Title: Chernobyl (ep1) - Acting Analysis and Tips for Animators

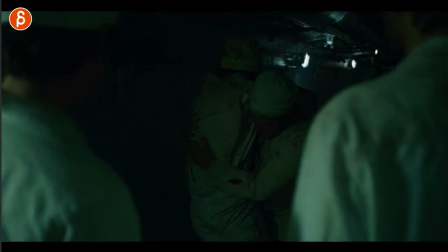489s
And does this character care about what he or she is holding and carrying and putting down or lifting or whatever, you know, whatever your assignment is.
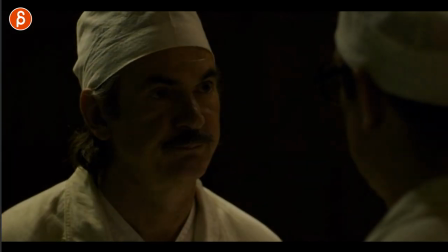498s
This is all about lip sync, but to me, it's always what's after the lip sync that's also interesting.
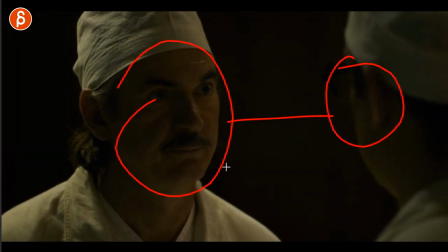503s
So he kind of threatens this character saying, you know, I can't make it better for you, but I can certainly make it worse.
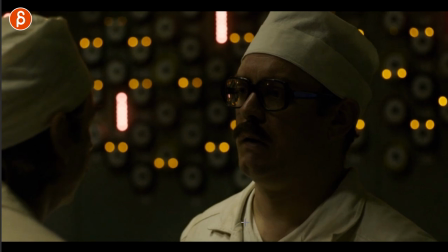509s
And then he realizes, all right, well, this is not a good thing here. I'm not gonna fight this. Then he says, well, do the thing that I'm telling you to do.
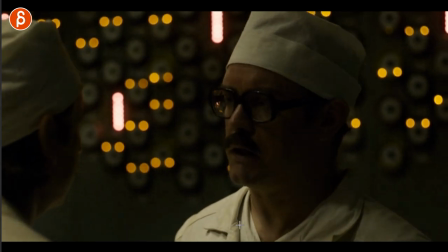515s
I'm paraphrasing horribly, by the way. And then he says, yeah, yeah, yeah. What I like about that is the end.
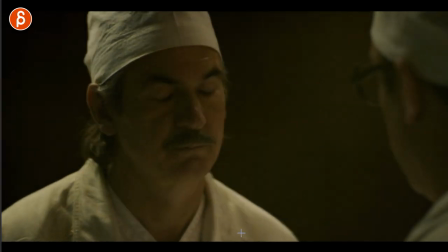521s
So after he says yes, that long look, and then that turn. I love how he turns away. I love that actor.
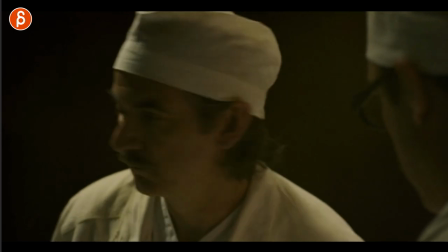527s
That look, blink, and then turn.
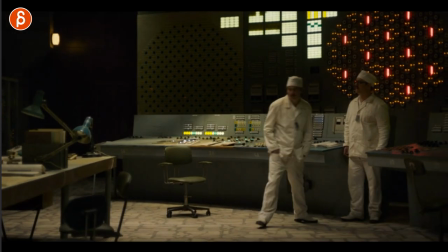529s
And he's constantly so kind of relaxed, but also doesn't really give a crap about things attitude in this, despite the horrible incident.
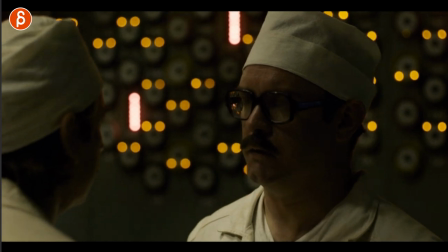537s
But I love this. Technically, so you would have lip sync, and then your audio file kind of stops.
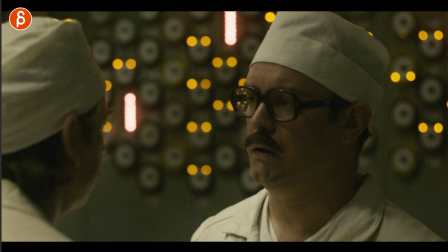543s
But you don't really have to stop the shot.
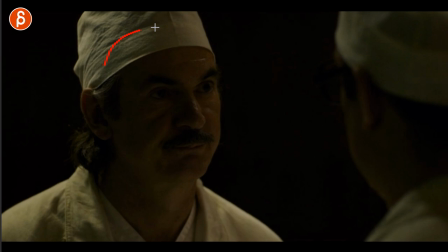545s
What if you add one more thing, especially if you start with the shot like this, it's on a weird ending, kind of bookend, you know, this and this.
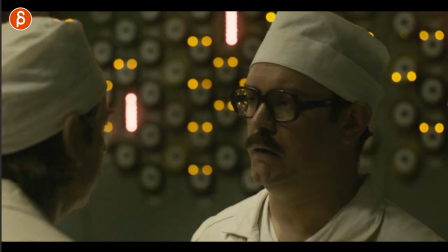553s
But I love this. I love that you have that and then his long judging look and then turn away.
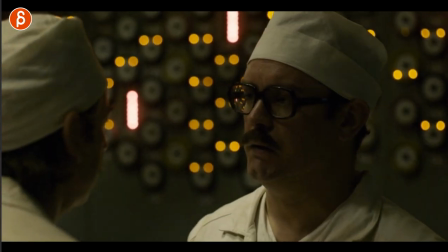561s
And I love that he doesn't blink either. So it's one of those things where, when do you want to blink? Lots of blinks, no blinks.
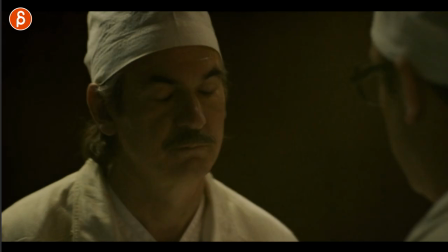567s
Very threatening, just that stare, so good. But the one thing is that, so if this character talks, you know, obviously you got your wave file, your sound file,
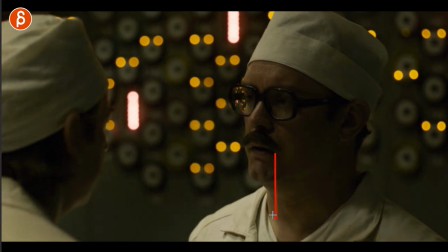576s
and blah, blah, blah, and you got noise. And if you stop, then you suddenly have just dead silence.
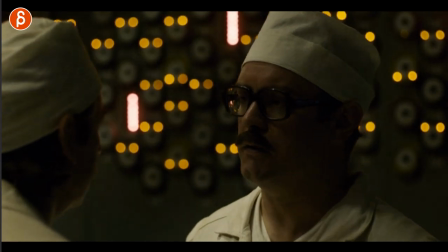581s
So what I would do is I would find files that give you room tone, room noise, whatever you want to call this.
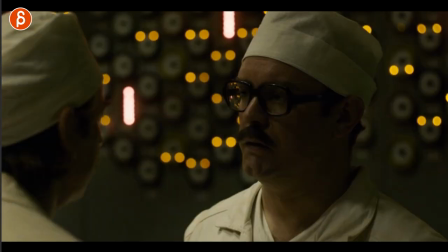587s
And actually, I'm going to put a link in the description that has all kinds of stuff. So if you have something where your audio stops here, maybe, you know,
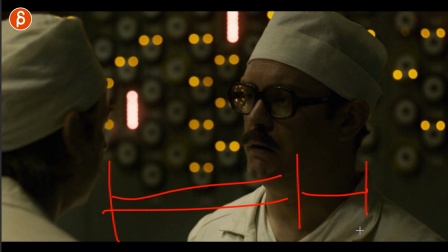595s
this is your lip sync, and then you want to add one more thing at the end that's this reaction here. So what you can do, if you have this here, find room noise and then put it over the whole thing. Now, this clip might already have room noise, so you got to find something that's similar and make it very small,
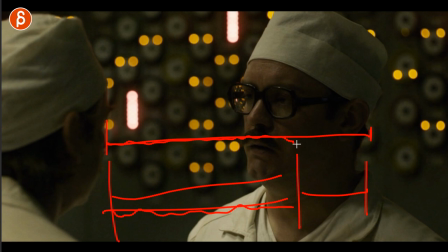612s
you know, in the volume, and then obviously bring it up more here. But I would just pay attention to those kind of things where if you do have something where the sound cuts off, so it's not noisy and music, and then suddenly silence.
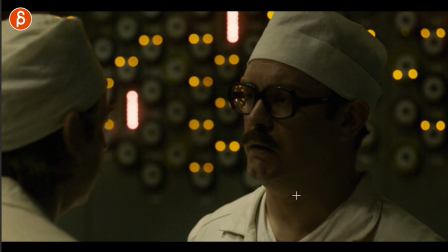625s
Anything you can do to smooth out that transition. It's very picky. This might just be me, but something to potentially pay attention to.
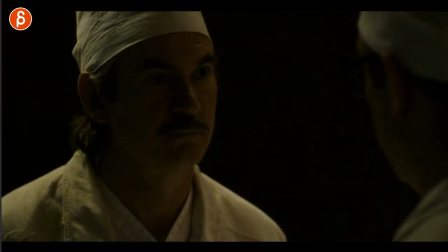633s
But again, I love that this is such a cool ending to, obviously, the whole episode is awesome,
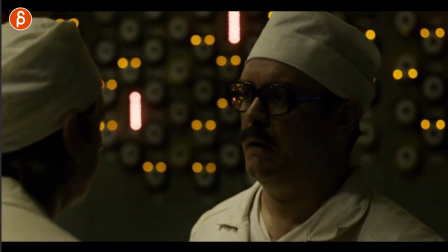639s
but as I'm picking out this moment here, it's a good exchange, especially his lines.
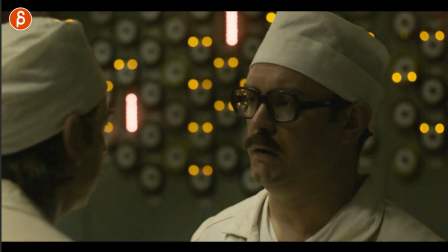644s
And again, you don't have to stop when the lip sync stops. You can still add one more thing to give him more character.
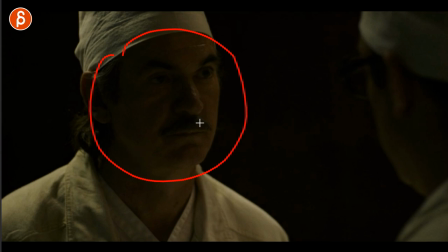651s
Is he more menacing, or suddenly he could smile and make it a creepy smile? Or is he smiling and realize, he actually wasn't that serious. He was just kind of a joke. So whatever you can do, you can change the scene by adding one more thing at the end.
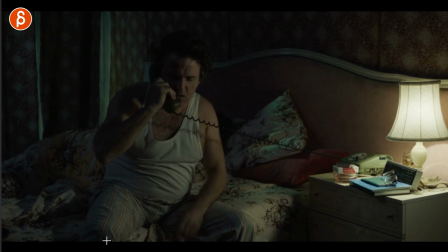665s
Now, this is not potentially something you can do in your reel, but just speaking of that sequence, I love this moment where
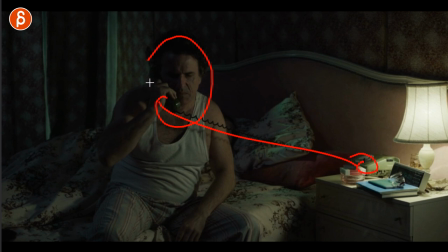673s
he tells the other guy on the phone, if I'm up, then he's up. But what I like about that editing is that when he says that, if I'm up, he's up, then it cuts to bam, we know exactly, oh, well, that's what he is talking about.
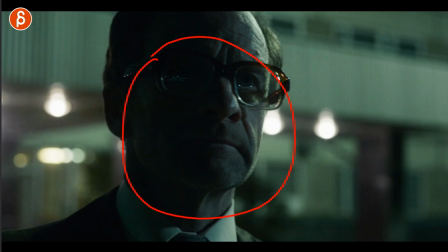684s
And it's a simple thing that, again, you can't really use on your reel potentially. But what I want to show you is this.
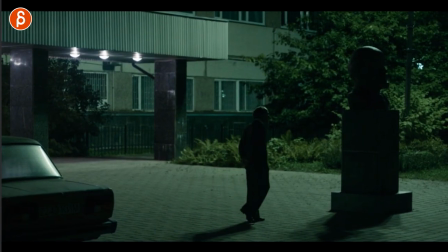689s
He is waiting, and this is your classic waiting assignment. But I like the changes, especially like the little swings and how the fingers are in.
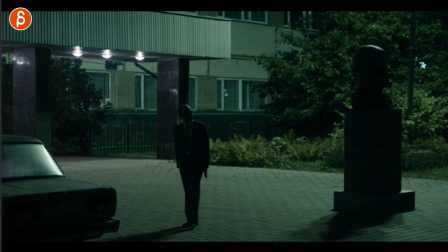699s
It's a very, you know, can barely see this, but that little thing there, a little nervous tap there.
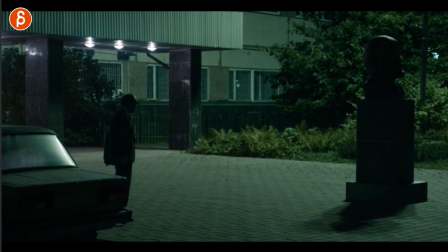705s
He does a bit of a scratch, which is classic, everybody does that. But I love the pacing.
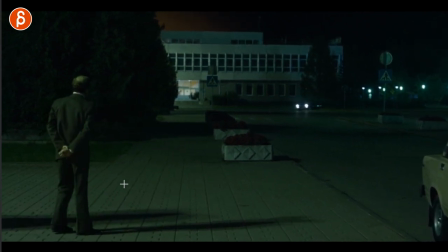711s
Then he sees the car, and I also love that. And then he changes straight to a fast little move.
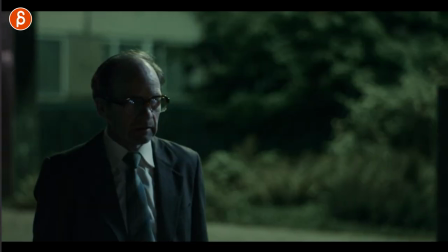718s
And again, the fingers, that little tightening there. Lots of things, even here. Getting ready. Okay, I'm gonna start talking to him and nervous. Just all those little things here.
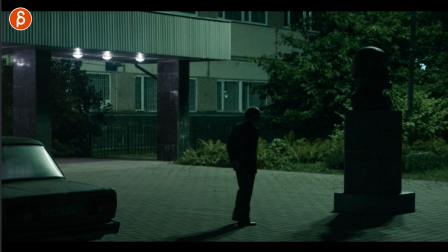727s
I love that. And it's just, this is your classic waiting assignment that you might get at whatever school, or that you wanna do at home for yourself.